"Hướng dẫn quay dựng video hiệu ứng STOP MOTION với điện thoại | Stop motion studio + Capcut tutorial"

Mình định làm cái video kiểu mở tủ ra, thấy cái gì là mình sẽ quay cái đó. Rất là hay đúng không? Nhưng mà để mình cho mọi người coi nha. Mình không nghĩ là cái tủ đồ ăn vặt của mình nó lại nghèo nàn đến cái mức này ấy.
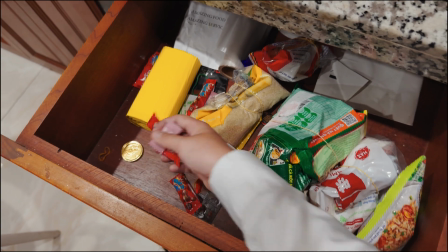0:26 Nó chỉ còn mấy cái gia vị thôi. Với lại mấy cái kẹo này thì không quay được.
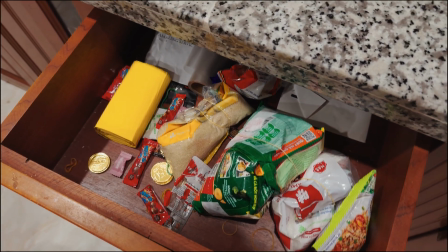0:32 Thôi chắc là mình sẽ đi siêu thị ha.
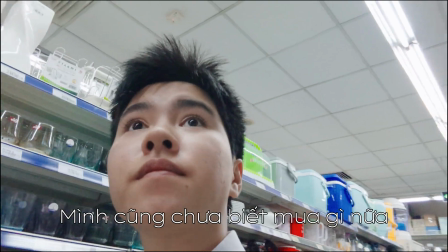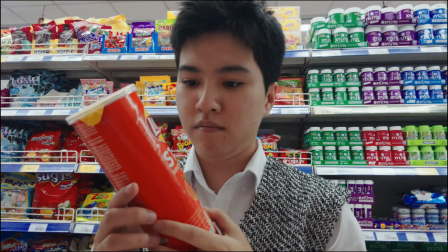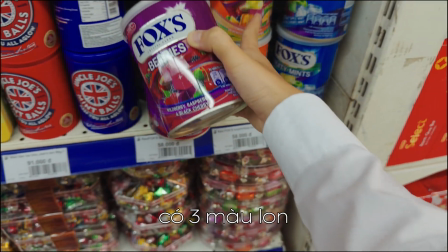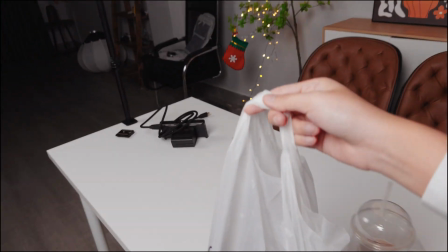Video này thì Giang sẽ hướng dẫn mọi người từ A đến Z. Nên là đầu tiên chúng ta sẽ có setup đèn. Mình sẽ setup đèn như thế nào? Hôm nay thì mình sẽ setup theo cái concept cá nhân của mình. Đấy là nó đơn giản thôi, tối giản. Bàn của mình màu trắng, nền của mình cũng màu trắng luôn. Lưu ý là mọi người phải sử dụng những cái thiết bị đèn nó chất lượng nha. Còn nếu như mọi người sử dụng những cái đèn mà đèn kiểu điện gia dụng á, đó, nó không chuẩn màu thì nó sẽ không thể nào ra được cái ánh sáng đẹp được. Hiện tại có rất là nhiều đèn giá rẻ này, nhưng mà nó là đèn gia dụng chứ không phải đèn quay, thành ra cái độ chuẩn màu nó không có. Mọi người lưu ý mua những cái hãng đèn chất lượng như là Godox này, Nanlite, Amaran, rồi Yun, hoặc là rẻ hơn thì mình sẽ có Ulanzi chẳng hạn. Thì đấy là những cái hãng đèn nó uy tín nha. Thì mọi người nên mua những cái hãng đèn như vậy để mình có thể sử dụng lâu dài.
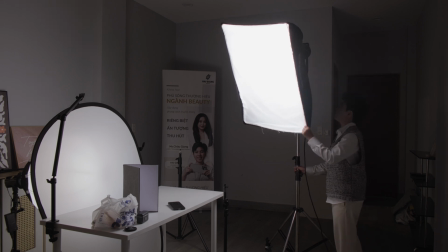2:18 Ánh sáng chính mà mình sử dụng cho set quay này, đấy là một chiếc đèn Godox SL150W nha mọi người.
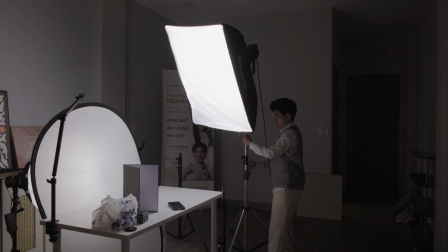2:24 Mình sẽ để thấp thấp xuống cho nó vào cái sản phẩm của mình ha.
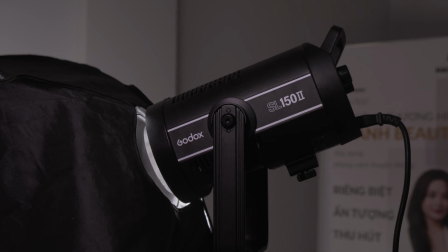2:29 Rồi như thế này. Đèn Godox SL150W cộng thêm một cái softbox để mục đích làm mềm ánh sáng nha mọi người.
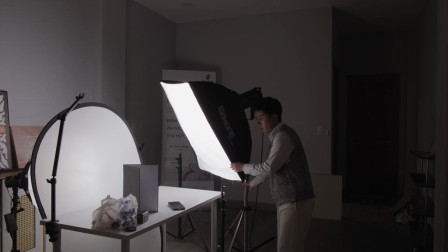2:36 Ở đây mình sử dụng softbox hình chữ nhật này. Mọi người đánh một cái góc khoảng 45 độ so với cái sản phẩm của mình ha.
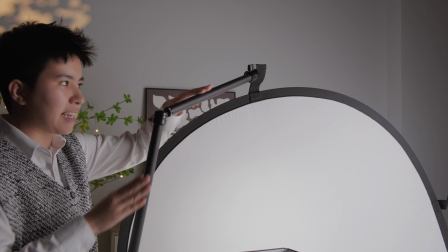2:43 Tấm tảng sáng này thì nó không thể nào tự đứng được, nên là mình sẽ sử dụng một cái thanh ngang như thế này và móc cái phần tấm tảng sáng ở trên này để cố định ha.
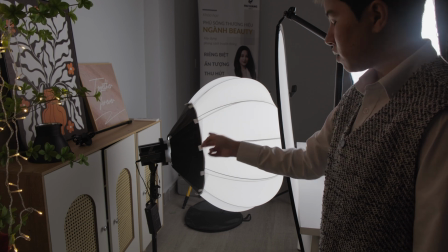2:52 Đằng sau này thì mình sẽ sử dụng một đèn 60W, nhưng mà mình dùng có 36% thôi.
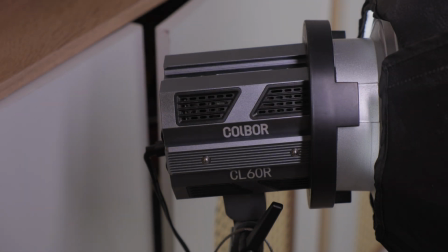2:59 Cái đèn này là của Kobo này, mình cũng mua cũng lâu rồi. Thì mình sẽ muốn là cái ánh sáng của mình mềm nhất có thể,
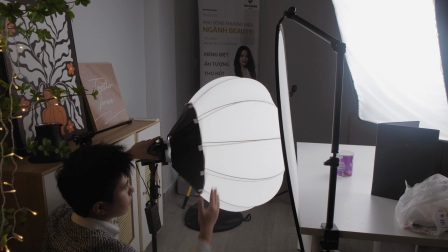3:06 nên là mình sẽ không đánh trực tiếp đèn này vô cái tấm tản sáng, mà mình thêm cho nó một cái softbox Chinabo nữa để nó mềm mềm hơn rất là nhiều. Thì cái background của mình trông nó mịn ý.
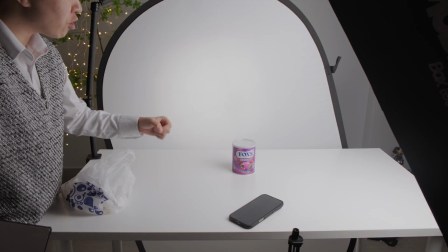3:18 Thì mình sẽ đánh vô cái phần tấm tản sáng này. Ở đây mọi người đã có ánh sáng chính đẹp rồi này, background đẹp rồi.
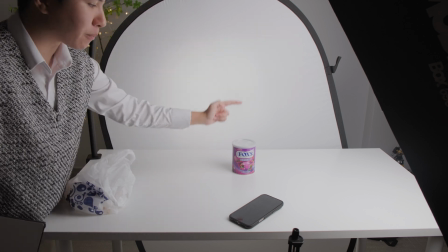3:25 Tuy nhiên khi mà mọi người chiếu ánh sáng chính góc 45 độ vào sản phẩm thì cái mặt bên này nó sẽ bị tối.
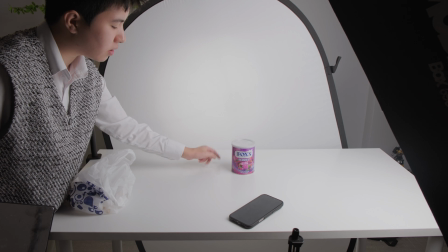3:31 Đó, mọi người thấy bóng đổ của sản phẩm ở đây không? Đó, thì mặt bên này nó không được ánh sáng chiếu vào nên là nó bị tối á.
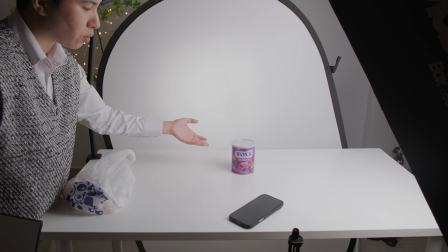3:37 Thì mọi người muốn cho cái ánh sáng nó đều, nó đẹp, thì mình sẽ sử dụng cái tấm hắt sáng này.
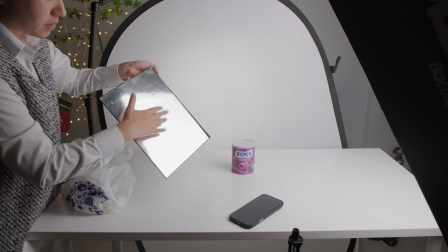3:43 Đây là một cái tấm hắt sáng, nó sẽ có hắt sáng mặt bạc này và mặt trắng như thế này.
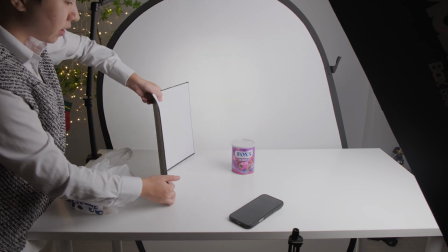3:48 Thì mọi người có thể hắt sáng lại như thế này cũng được nha. Ánh sáng từ đèn chính nó sẽ chiếu vô đây.
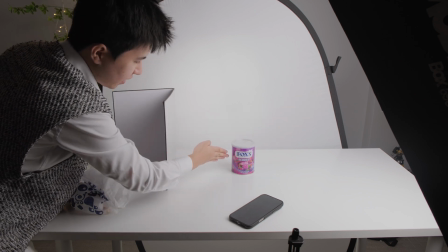3:53 Đó, nó hắt ngược lại vô đây để cho cái phần này được bù sáng.
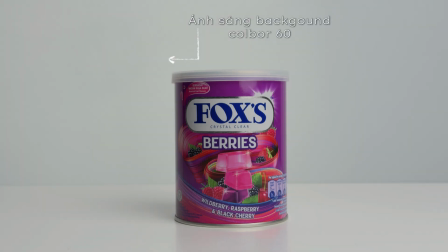Ánh sáng ở phần tiền kỳ nó rất là quan trọng, nó quyết định video của mọi người xấu hay là đẹp. Đó. Và một cái thiết bị cuối cùng quan trọng đấy là tripod. Thì hôm nay mình sẽ sử dụng một chiếc tripod 3 chân để mình tạo ra được cái độ vững chãi chắc chắn ổn định nhất có thể.